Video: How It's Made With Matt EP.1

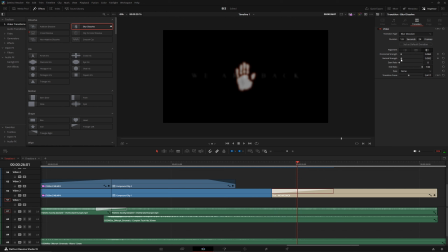I drag it very, very to the lower values because It looks very cheesy and fake the more intense it becomes.
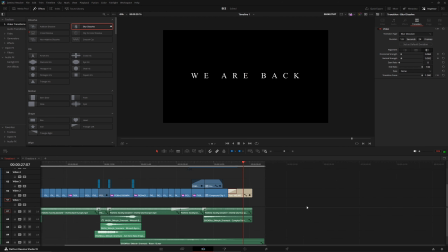Had that fade in to my font, which is Times New Roman, or my text. And I like taking the tracking on my text and dragging it all the way up, or just having it super high.
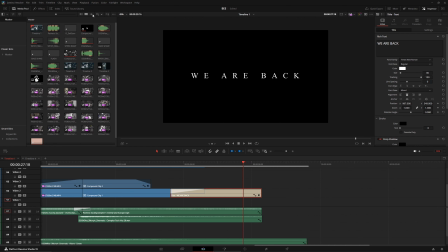You can go even higher if it's a fusion text, if which is, by the way, I'll actually get into that in future. If I type text right here and go to the toolbox, there's two types of text. There's text and there's text plus. Text plus is a lot more modular. Text is usually when you just want to get text on the screen as fast as possible and make some adjustments, and that's it.
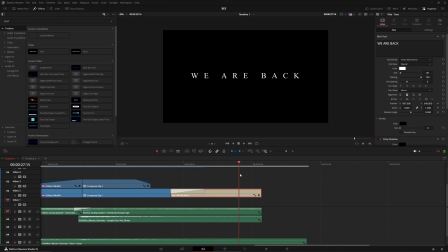So that's what I did here. I just threw a text, chose the font, put it right there.
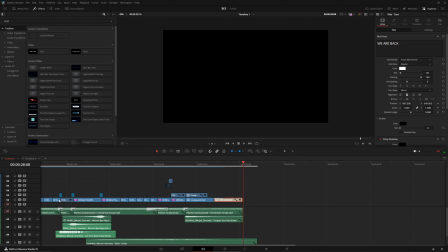So now that we're done with the editing part, right?
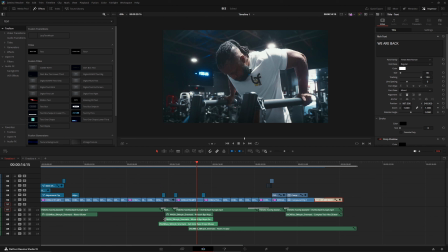I kind of add the sound effects afterwards because I know where I want the sound effects to go. It's totally up to you where you want to add the sound effects.
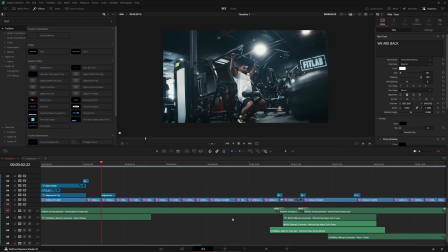The sound effects I use are impacts, risers, whooshes, and sub like basses. For now, I mean, there's other stuff, but I don't feel like I'm sophisticated enough to really use everything to its maximum potential.
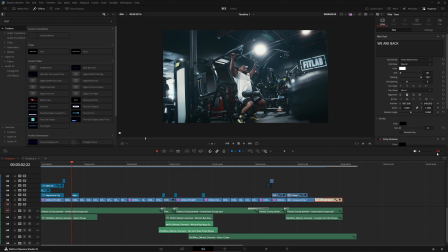So I'm kind of sticking to what I know works. And let's just give this a listen right here.
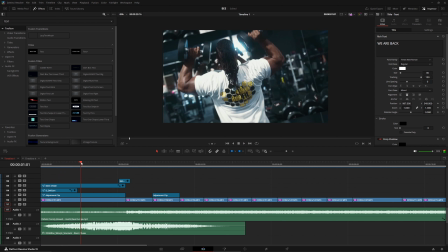So I took advantage of the fact that there is a rumbling that happens in this song in the beginning,
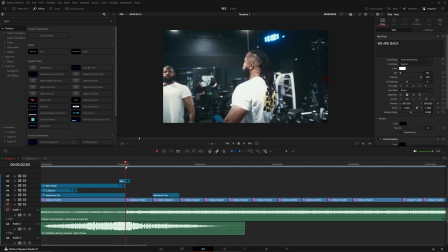and that had that go into a very harsh riser that has a bass hit built into it.
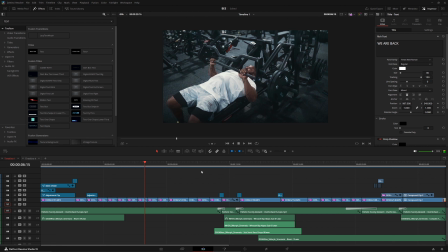Then I went let my clips kind of just play out, and then we come over here,
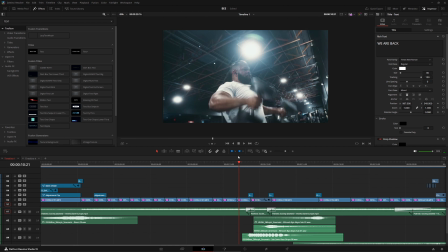and now we're looking at the
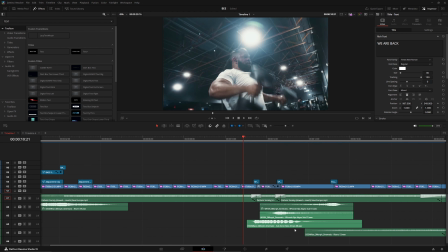interesting part, because I have a subsonic bass drop right here, right there.
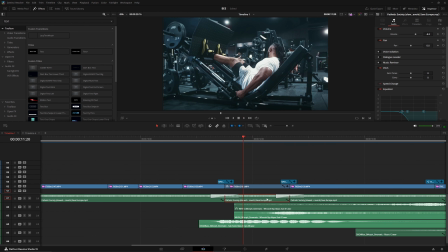And because there's a bass drop, I also went to the equalizer, applied a crossfade to these two parts of the clip of the audio right here, had a crossfade. And then I went up here and I cut off all the high frequencies, which gives you like this low pass that's happening.
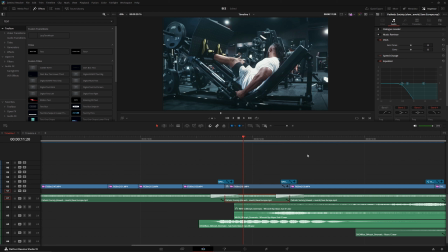Or is it a high pass? I forgot. I'm not really cool with audio. I just know it works. I've watched another guy do it. So I drag this all the way over here. All the high frequencies are cut off, and it kind of lingers, and then it rolls back in.
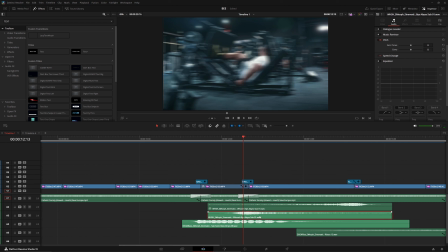Now, when it rolls back in and I have the directional blur, I also have the whoosh that's going to play.
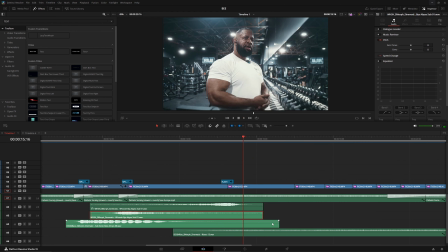So with this whoosh sub, I wanted it to come in and then go out. So easy, think harder, think smarter, not harder. I just made a duplicate. I reversed it by right-clicking it, going to change clip speed,
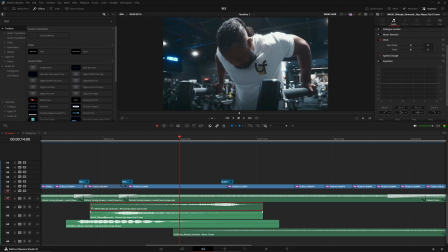hitting reverse speed, and there you go. It kind of just comes in, and then I have it layered over itself, and then it goes out.
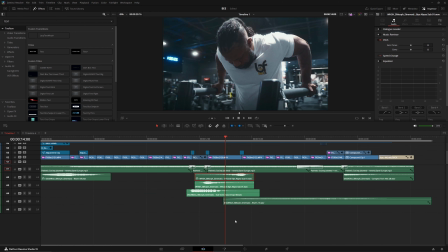Then I have a very, very, very long riser right here. It takes a while for it to kind of build up, but I'll play it from right here.
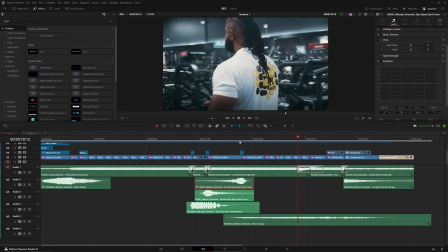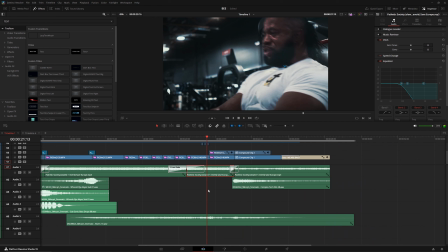So I did the same thing where I cut off all the high frequencies on the part with distortion for this riser,
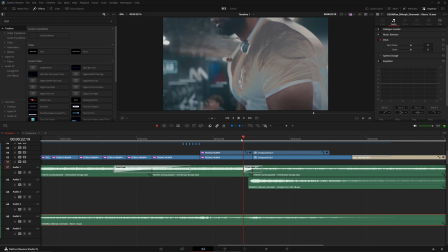and then right when it hits, that's when I change the screen. But if you notice, I'm not doing a crazy transition. I'm having an effect roll in and then just having the screen change.
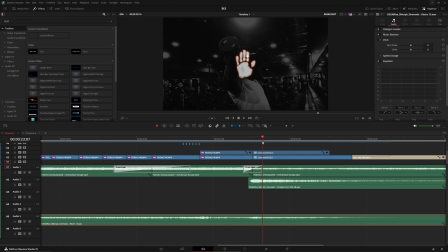And because the screen changes with the audio coming in, it just looks natural. Like the person that's watching it is like, oh, like they're prepared to have the screen change. And I might sound like I'm not making any sense, but I really hope it's hitting,
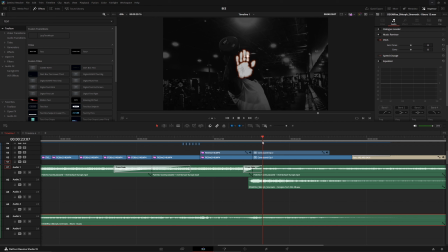like it's clicking with you guys, because the whole reason I'm explaining this is kind of just to jog your creativity. So we have an effect come in, and then right at the apex of that effect coming in, we change the screen, and then the change of the screen also has a audio cue that is attached to it that goes to my logo right here,
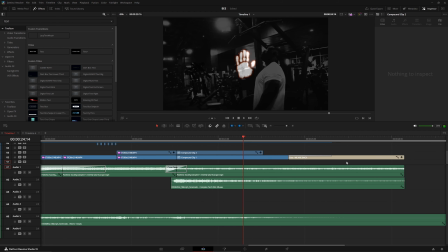and then the song kind of fades out on its own.